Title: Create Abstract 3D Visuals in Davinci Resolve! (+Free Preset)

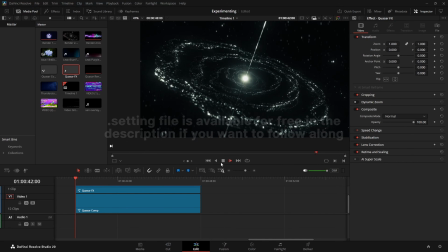Hello and welcome. In this tutorial I want to show you how you can make this abstract quasar animation.
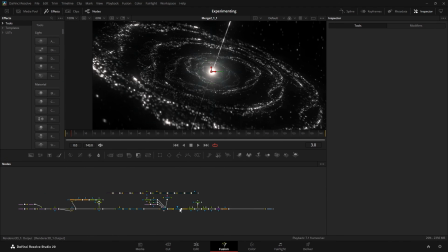So let's open this comp, and as you can see, not as much as you might think.
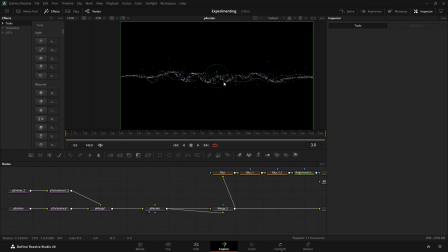First let's get to the string. So I have two P emitters. I'm merging them together, and both of them in the region have the mode Bezier, and I'm using Bezier to give them this wiggly path.
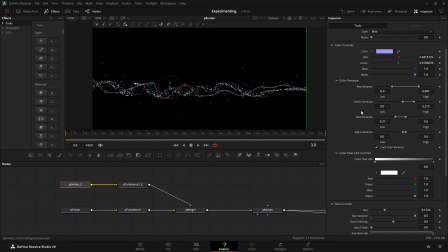Then I'm also coloring them, but in the end I decided to make it black and white, so that doesn't really matter, but if you want to you can take a look at what I did here. And then I also played with the size and size variance. I tried to make them different sized, so just to get a bit more variance between these two systems.
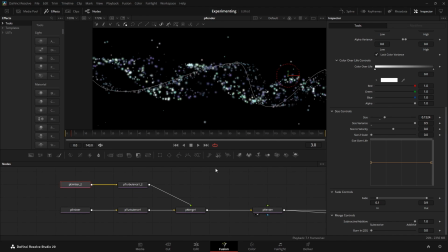And then I faded them to make the spawn and death animation of the particles smoother, so they don't pop in and out. And then we have the PE render. I enable pre-generate frames so that the particles are already spawned, so it's just like shifting the time in the particle simulation.
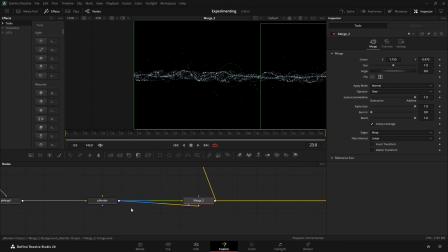Then I used a merge to double the particles. What I did here is I flipped it and I offset it a bit.
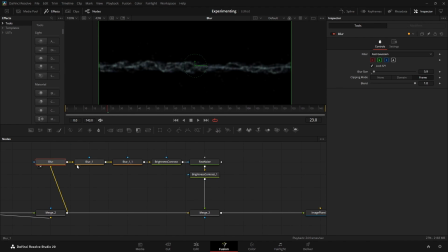Then I wanted to add some fog or some noise to them. So first I took some blurs and I used multiple blurs to give it this fade out.
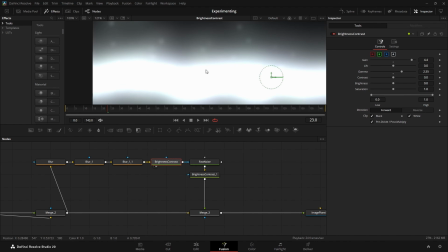Because one blur looks a bit too linear, I wanted to have the core with a lot of noise and then the outer parts with lesser noise. And the way I did is just increase the blur size with each blur and then put the blend down.
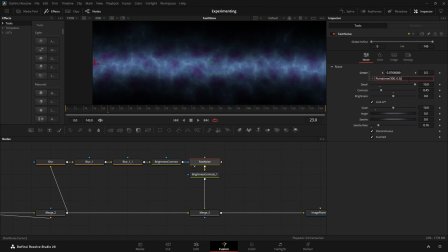So yeah, this goes into the mask of the fast noise. And then I put an expression here to animate it going sideways.
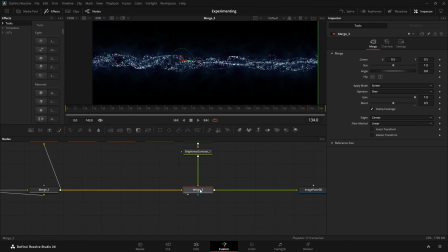And then I gammaed that down to make it a bit darker and have these strains stand out a bit more. And then I put it over the particles again with a bit lower blend and screen blend mode. And then I put that on an image plane.
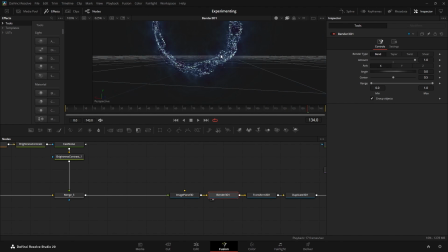I put the subdivisions up, so when I use the bender right here to bend it into a circle, it will look good. And then positioned it at the 0 point, so as you can see it's perfectly at 0,
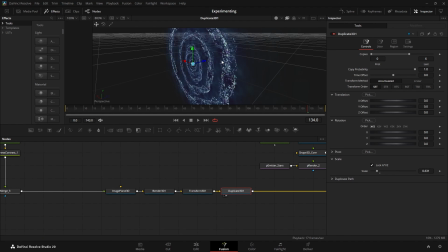so that when I duplicate it and I scale it down, the pivot of the duplicate will be in the center of the circle. The number that I put in here is pi divided by 2 divided by 10. I just played around with numbers and then I thought, that looks kind of like half of pi, and because bending is a circle I thought maybe pi makes sense.
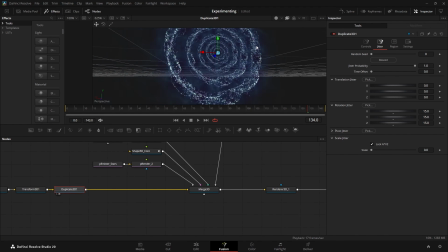Then I used rotation jitter. So these have a bit of rotation variation. Oh, and I also have transparency quicksort in the viewer enabled. For the core I just used a shape set to eco.
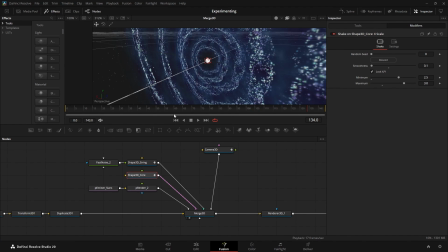Sphere would also work. I animated the scale to make it like zoom in and out randomly, because later with the glow this will give it kind of a flickering effect, because when the glow area, the bright area is growing,
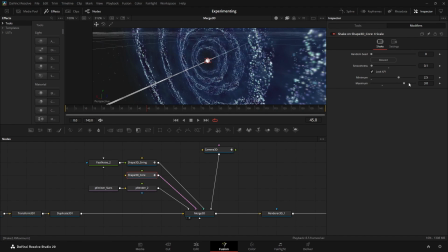the glow will get brighter. So I'm using that to give the glow in the core some flicker. The string is just a shape set to cylinder with a really small radius and a tall height, so it's really long. I also animated the scale here to give it the same kind of flickering.
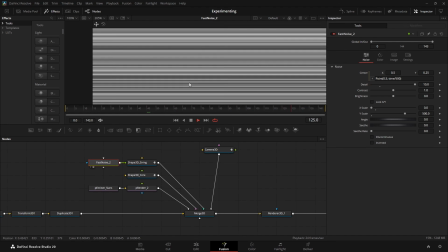Then I have a fast noise as the texture to give it some kind of energy movement animation.
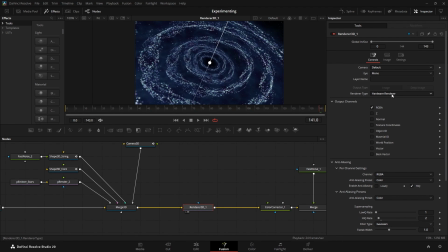Then the renderer is just simple renderer 3D node with hardware renderer enabled, and I also enabled anti-aliasing.
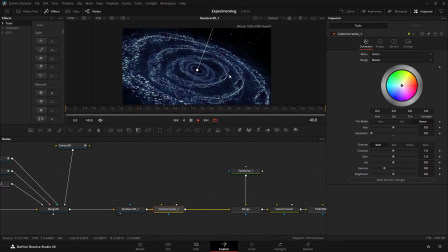And as you can see, it plays back really nicely. Oh no, wait, I forgot something.
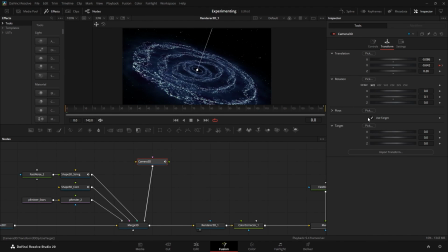The camera actually also has an animation with the use target. And then I used the Y to give it some animation. And I also tried to move it around, tried to find a good position. And then I made it black and white.
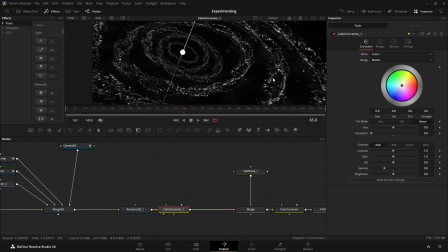And I put the gamma down a bit to make the midtones a bit darker. Then I used another fast noise.
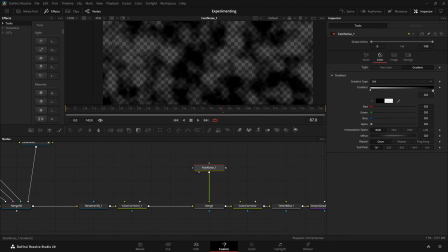This one is set to gradient and then black and transparent. I overlaid that with overlay mode. It just adds a bit more randomness.
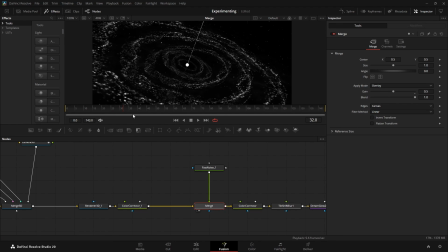And it's obviously not matching the movement, but because it's really subtle, I think it also works without being tracked into the scene.